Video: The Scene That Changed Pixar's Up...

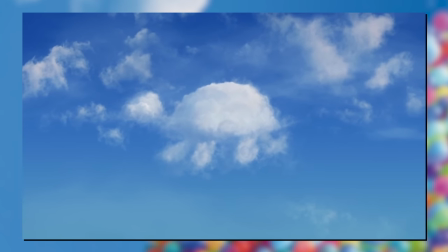The very next life event rolling up into their lives. Camera leaning closer to them as they deliberate to a yes, and see them everywhere.
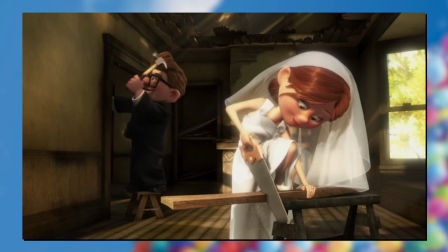And it's at this point I should mention of course, this whole montage is without dialogue.
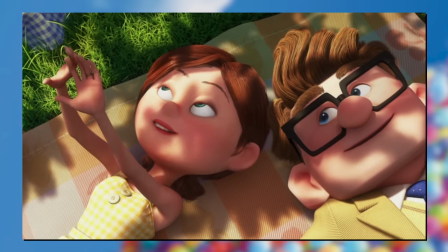Which acts to make everything so much more special and creative to have to get across all these ideas visually.
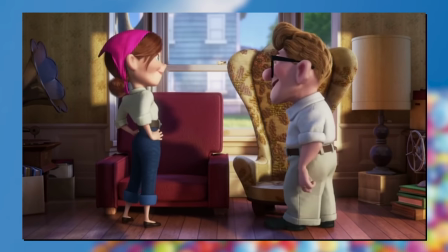Dialogue, I'm sure, could assist in telling the story, but it isn't necessary. What is it really gonna add that we can't see for ourselves?
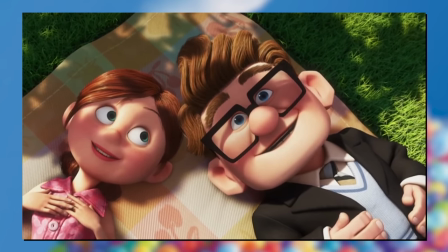And us having to fill in the gap only makes the experience seem all that more compelling, as our imagination can come up with so much odd, stark interaction sometimes.
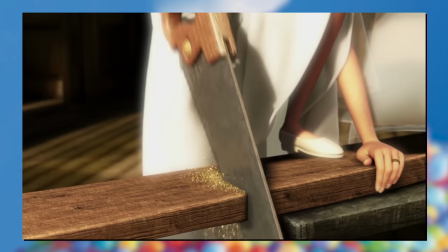Plus, in telling this story without dialogue, it instantly becomes universal.
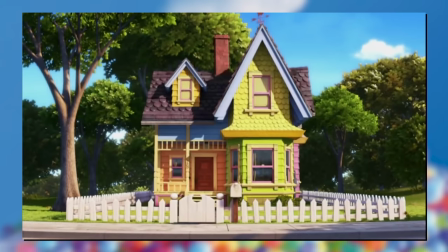Almost every language can understand the visual, and doing a sequence like this means you don't need to translate to every need in order to tell the tale of Carl and Ellie.
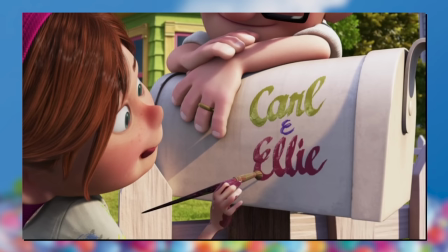Plus, it just makes the whole thing that much more artsy. And on the revelation that they're gonna have a baby, look at these smiling cheeks, it's on to the next step of montaging.
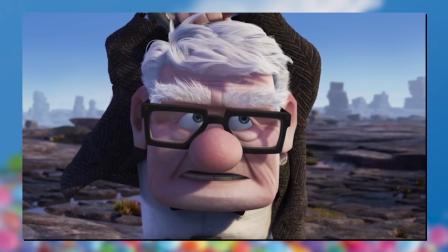Baby prep! But before that note, we are halfway through the video, so subscribe if you're up for more!
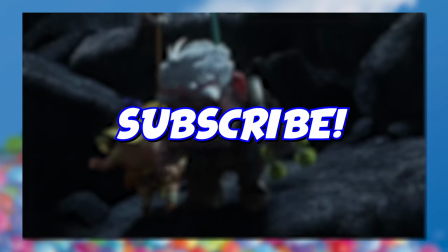Suggestions can go to our Discord server too if you have other scenes you want to see dissected, less emotional, or more?
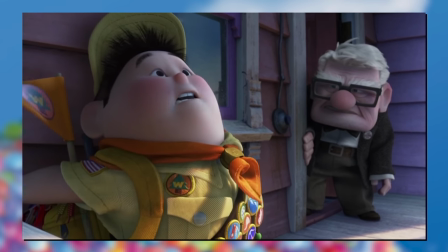Break my heart some more, why don't you? I dare you.
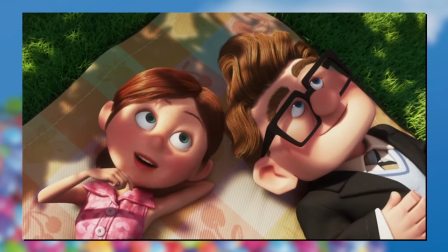Painting! We've already established Ellie's penmanship out of the two of them. And Carl, well Carl can handle the blimp decorations.
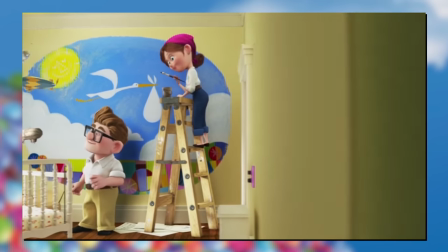Guy loves his balloons. And it can foreshadow the final act it had as well. Engorged in bright yellows and beautiful blues before...
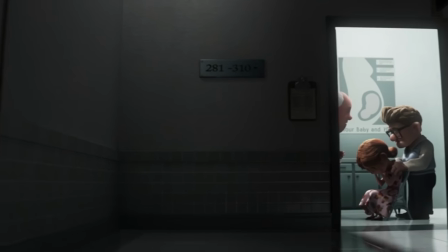The
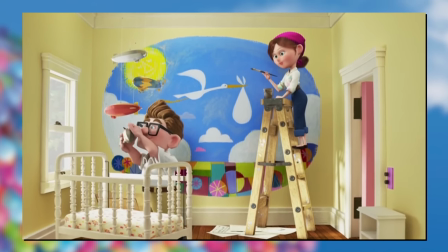Turn. Camera panning to the side into the wall as a transition to another room.
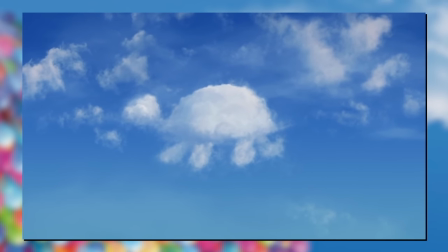This room void of pretty much all colour.
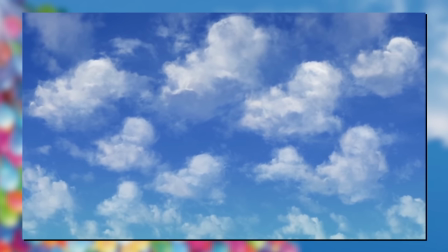Soundtrack switching to the same motifs, but saddened, slowed down and de-layered, emptying out for the final moment of acknowledgement.
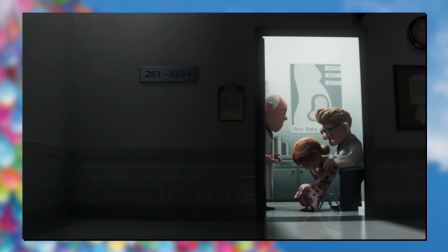Framed within a frame as we see our 2B parents trapped in a box of disability.
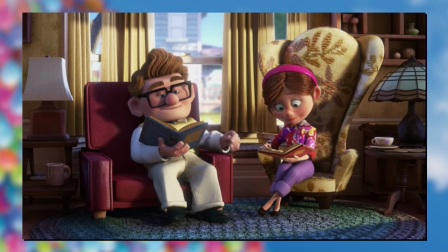Though I'm sure there's a handful of interpretations here, the bottom line is pretty clear.
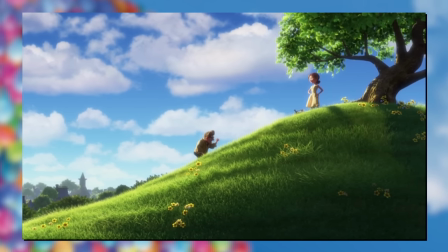That these two are unable to ever have children. You know it's pregnancy related through the poster, and you know it's bad news because, well just look at it all.
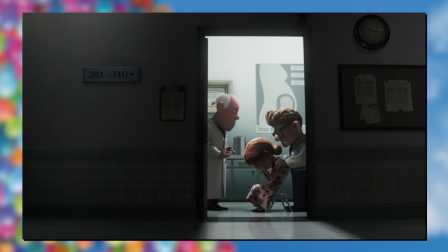I always thought it was just infertility from the get-go, but considering the two had already begun a baby room construction,
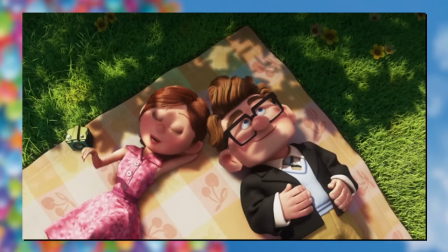it's probably fair to assess that Ellie already WAS pregnant.
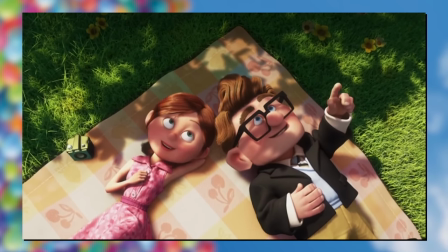So perhaps the diagnosis was a miscarriage that would then lead to the inability to have kids going forwards.
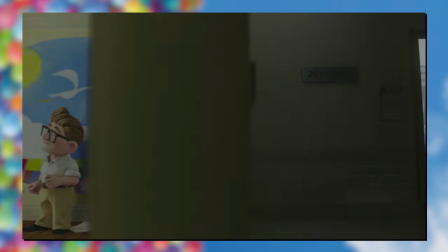Didn't realise that was even a possibility, but the more I learn about the secrets of pregnancy, the more I am horrified every single time.
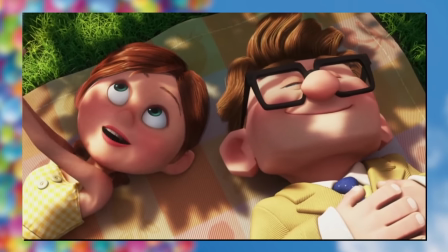But now, they must move on.
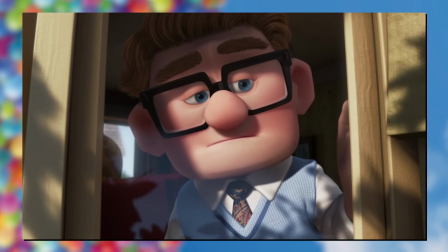No longer are we at these static, wide angles.
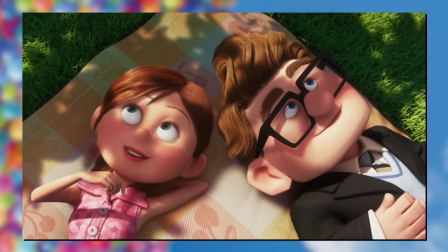Before, the shots felt very montage-y, as if we were looking onto these pieces of their lives from the outside.
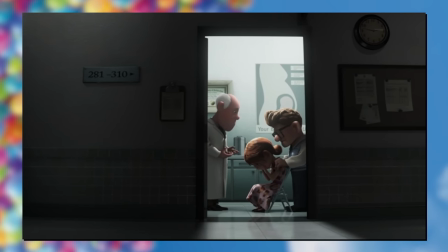But now we're closing much further in, seeing a much more personal approach in the filmmaking as they have to handle this devastating life circumstance.
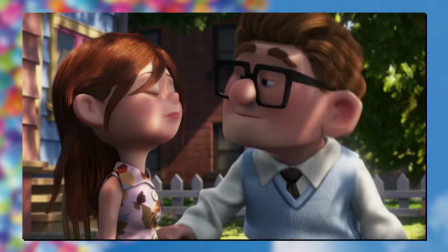Carl keeping a sad eye on Ellie, more frames within a frame as their life is now more closed off than unfree.
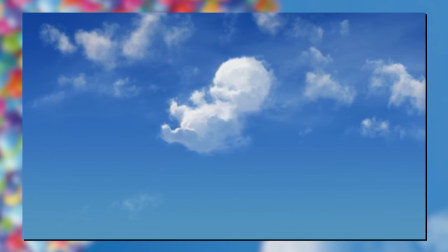As we look down on Ellie, even more crushed against the frame.
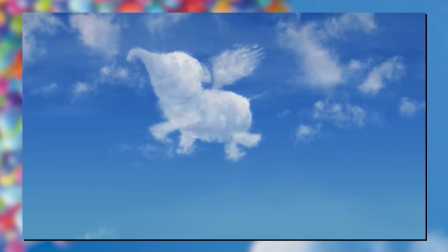For someone who was clearly the ray of sunshine out of the two of them, it hits so much harder that she is the one to be muted down like this.
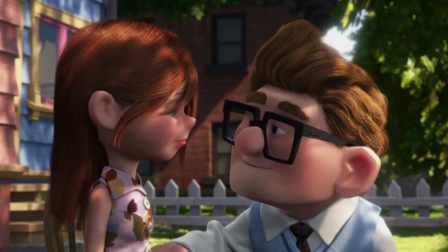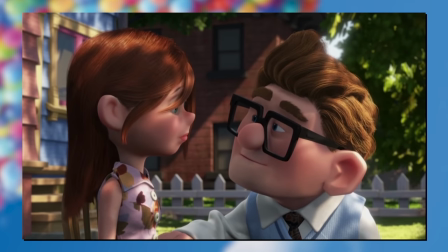But it's not the end of the line. Just a bump on the road. Carl now being the one to introduce a response more than just the negative.
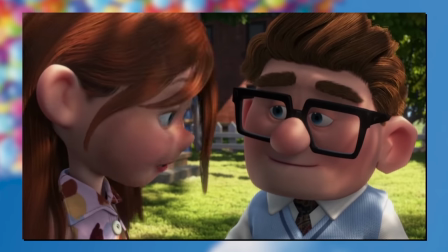Cause the fact still remains, that they're together. And there's still adventures to be had.
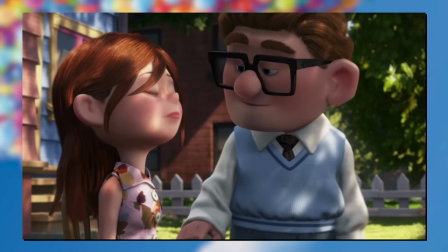Bringing out that age old book from the start, there's still some happiness here to be had.
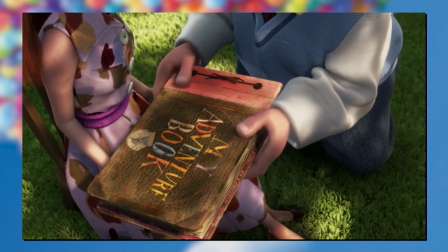The sun's still out, beaming on their face, just with scattered shadows across them too.
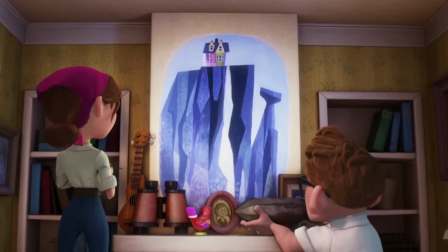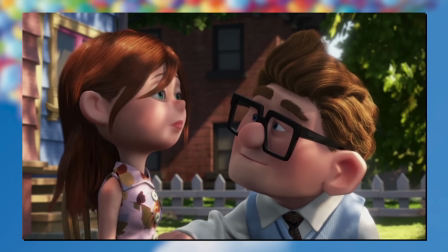And so they redirect. Same roles as before, Ellie on Paintwork and Carl on the blimp, but for a new goal.
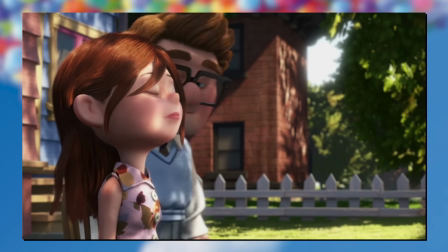To live on the edge of Paradise Falls. The very first dream the two ever had.
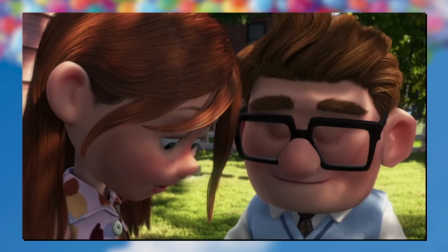You don't necessarily need children to have a satisfying life. And they're happy still, despite their little spot.
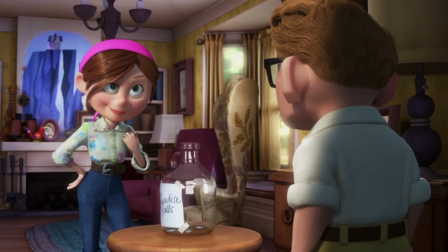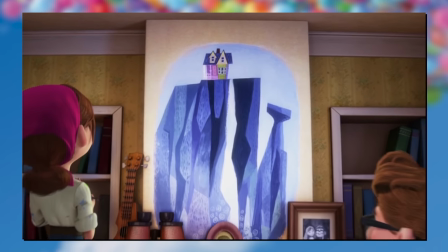Thus begins the saving art. Not to be trifled with, as Carl swears across his heart, same as he did as a child.
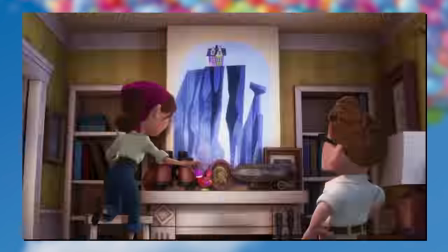The two forever in sync with character traits that have cemented with them over the years.
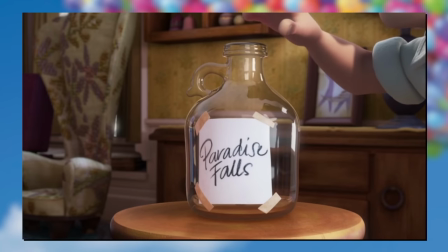Now shot in one camera motion, a collection of match cuts, directly cutting to later on in time, as the jar fills with change.
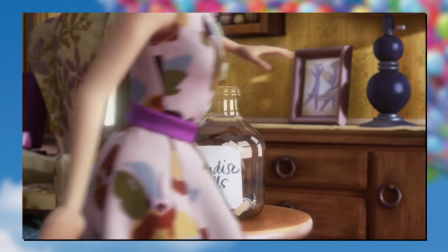Sometimes to showcase the passing of time we get cross dissolves, but direct cuts work too. Especially when you have the advantage of dynamic lighting on your side.
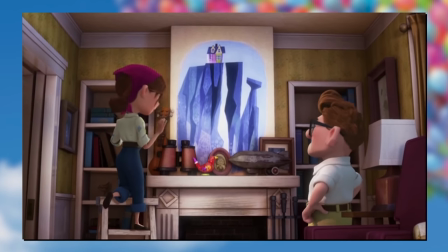The time of day highlighting that it's a different day at all.
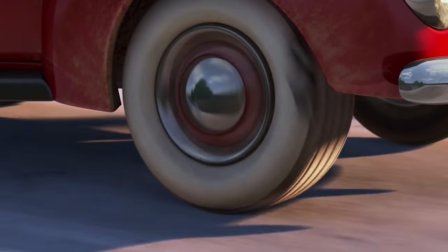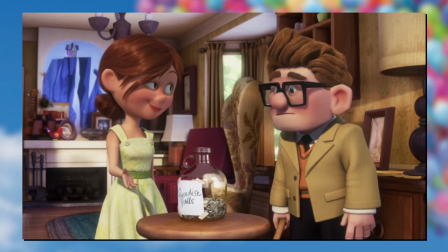But then, life has it's other bumps along the way. Nothing too crazy happening here, just moving on to the reveal.
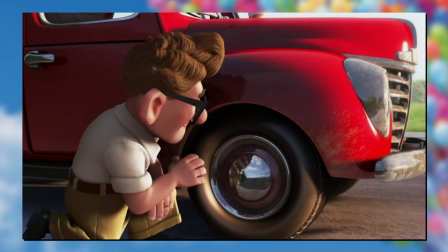Though to be fair, an accident was probably always gonna happen, since Carl spends zero frames actually looking at the road.
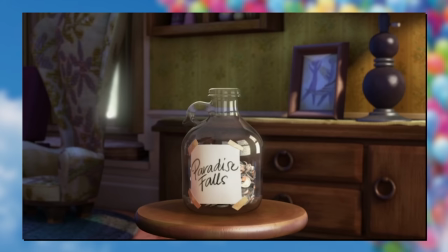And so away goes the jar, wide out from the camera.
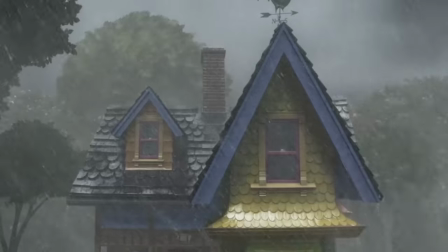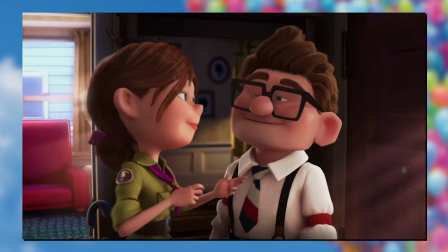And then some more! Carl hospitalized in bed, an entire tree through the roof!
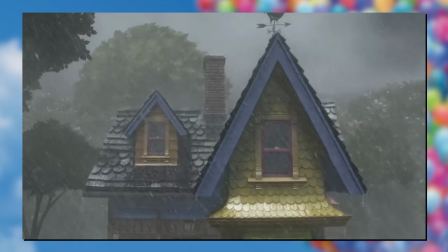Each time the jar getting more and more filled with coins before it's taken out, shot, and always exploded with that hammer of Carl's.
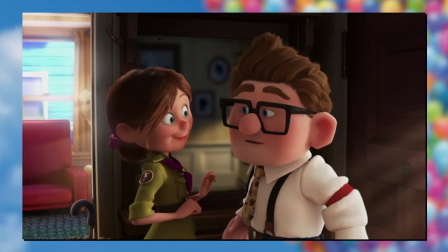He really likes that tool huh?
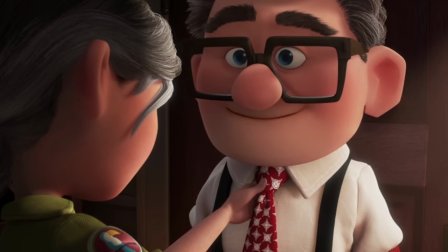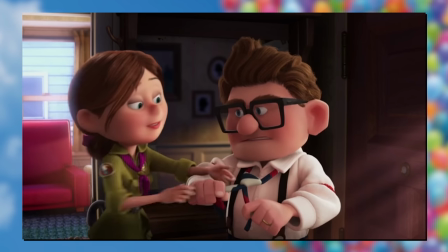And on to another aspect of life. The daily joy of fixing one's time.
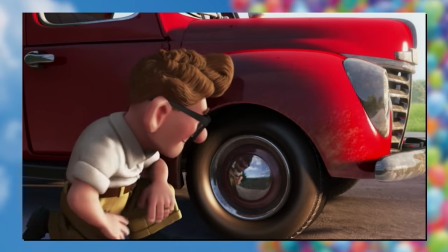Clearly a pastime that the two kept up as routine, and now a new way of presenting time forward.
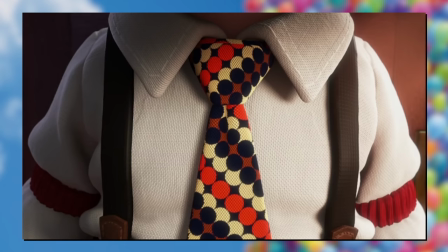Repeating the same shot again and again, with other context clues. No need for Carl's face, you can sorta just see it in how aged his clothes get.
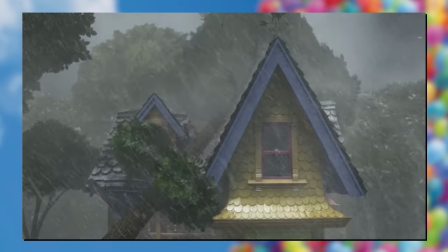Or at least how baggier they are in life. Though you do see him briefly now going grey to highlight that these are big jumps in time.
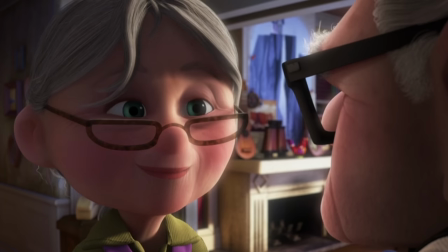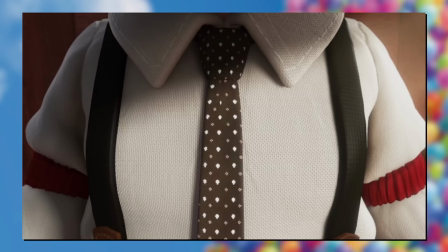Before finalising on a bowtie and a very aged couple. Still with that youthful smile though, and a spring in their step.
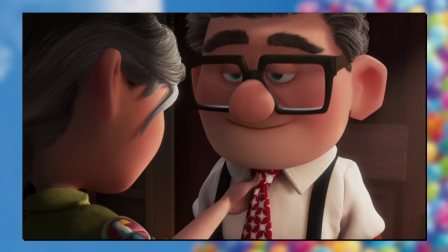They've lived an entire lifetime together and do not regret a single second of it.
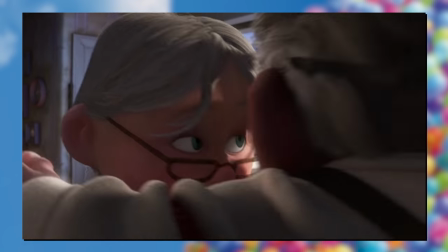Even with that news somewhere in the middle. Life goes on.
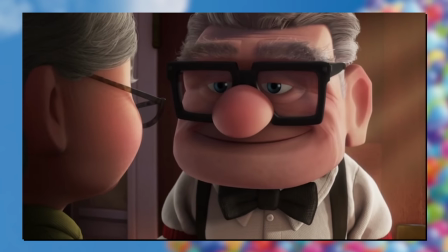Now so used to the routine of their lives, old Carl here doesn't even fear the balloons flying off, he's ready for it.
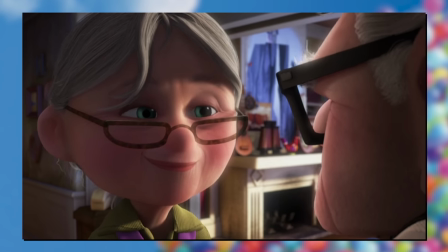Camera static and unperturbed, cause there's no stakes here.
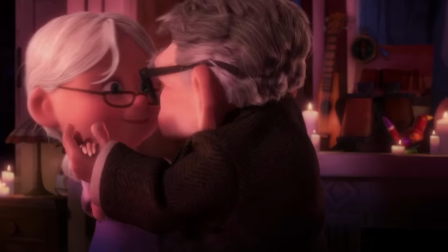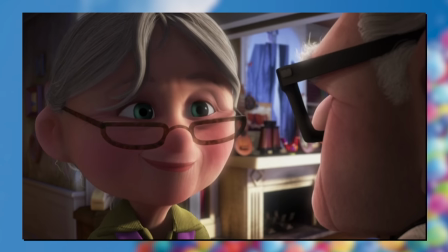As the two continue to live their happy lives together, dancing just the two of them on this romantic night.
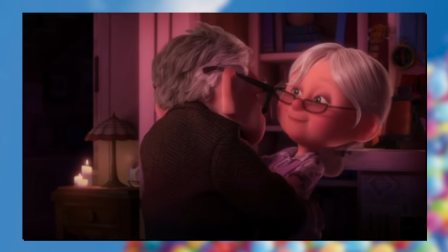Light again kind of bloomed for that angelic, romantic air.
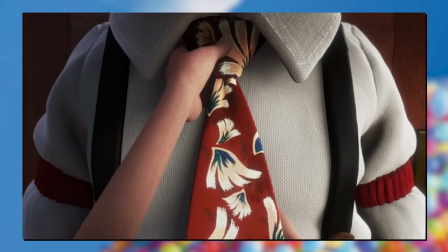That old Paradise Fools jars unthought in the background, obscured behind the two, and needing a focus pull to be noticed by the viewer at all.
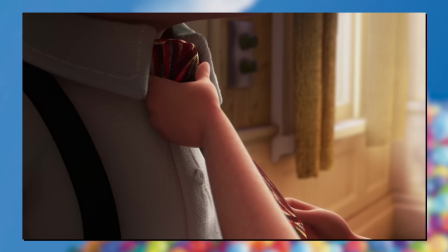Yet another dream goal they've left to the side. Happy instead to just be together.
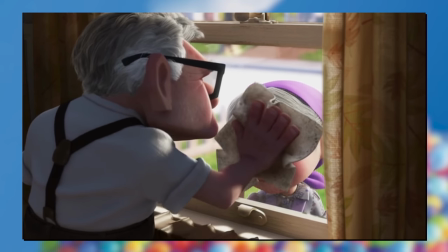Old people doing boring chores now, but still finding the light of their lives on the other side.
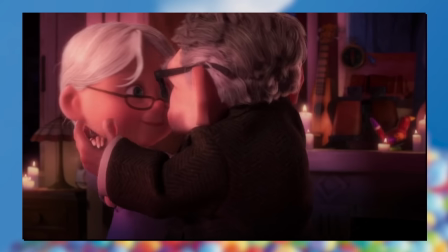Kinda reminiscent to the start of this sequence. Still chipper and wholesome through and through.
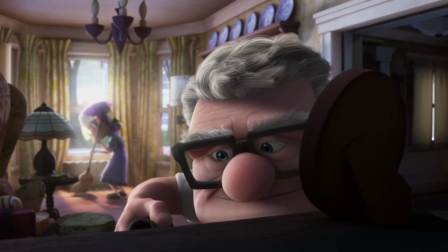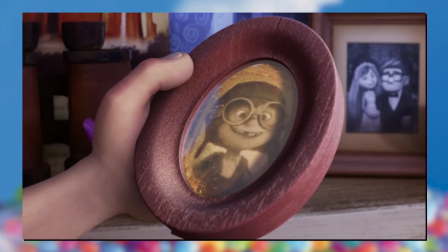And cleaning some more. Typically a bit of an uninteresting life beat, but it's time for more silent thoughts as Carl spots something in the foreground.
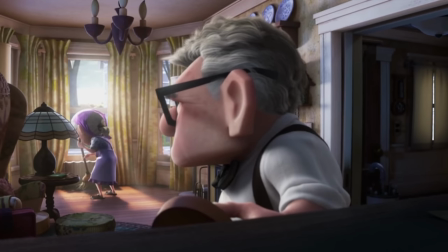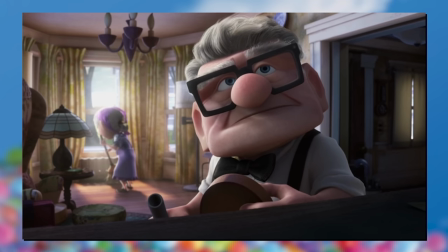Ellie as a kid and the sprawl for Paradise Falls.
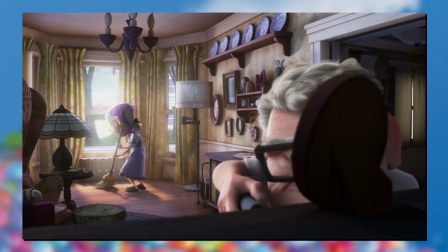Their life has been full of happiness mostly, but would young Ellie be happy with where they've settled?
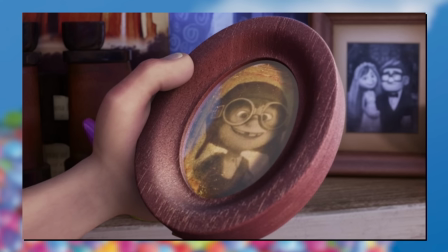Never achieving their youthful dreams? Once again lingering on a single note in the soundtrack to imply that sad revelation.
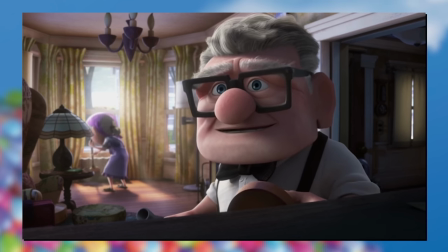It's the first indication of genuine regret. As they're old now. Choices have been made.
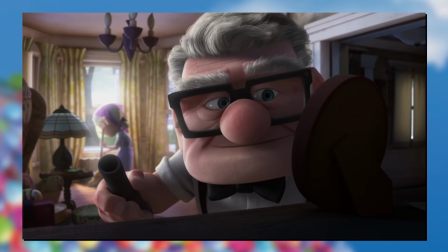Not that it has to be met with negativity, we've long learned that, Carl.
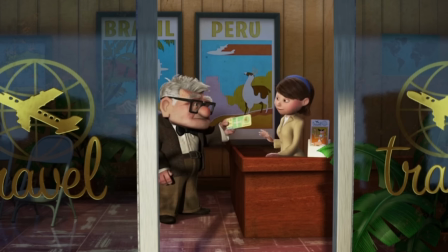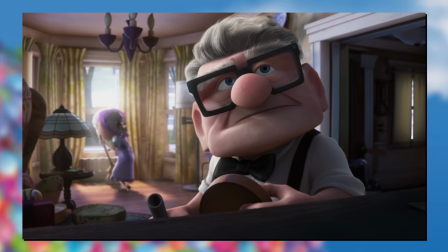Cutting straight to a travel agent. You can fill in the gaps.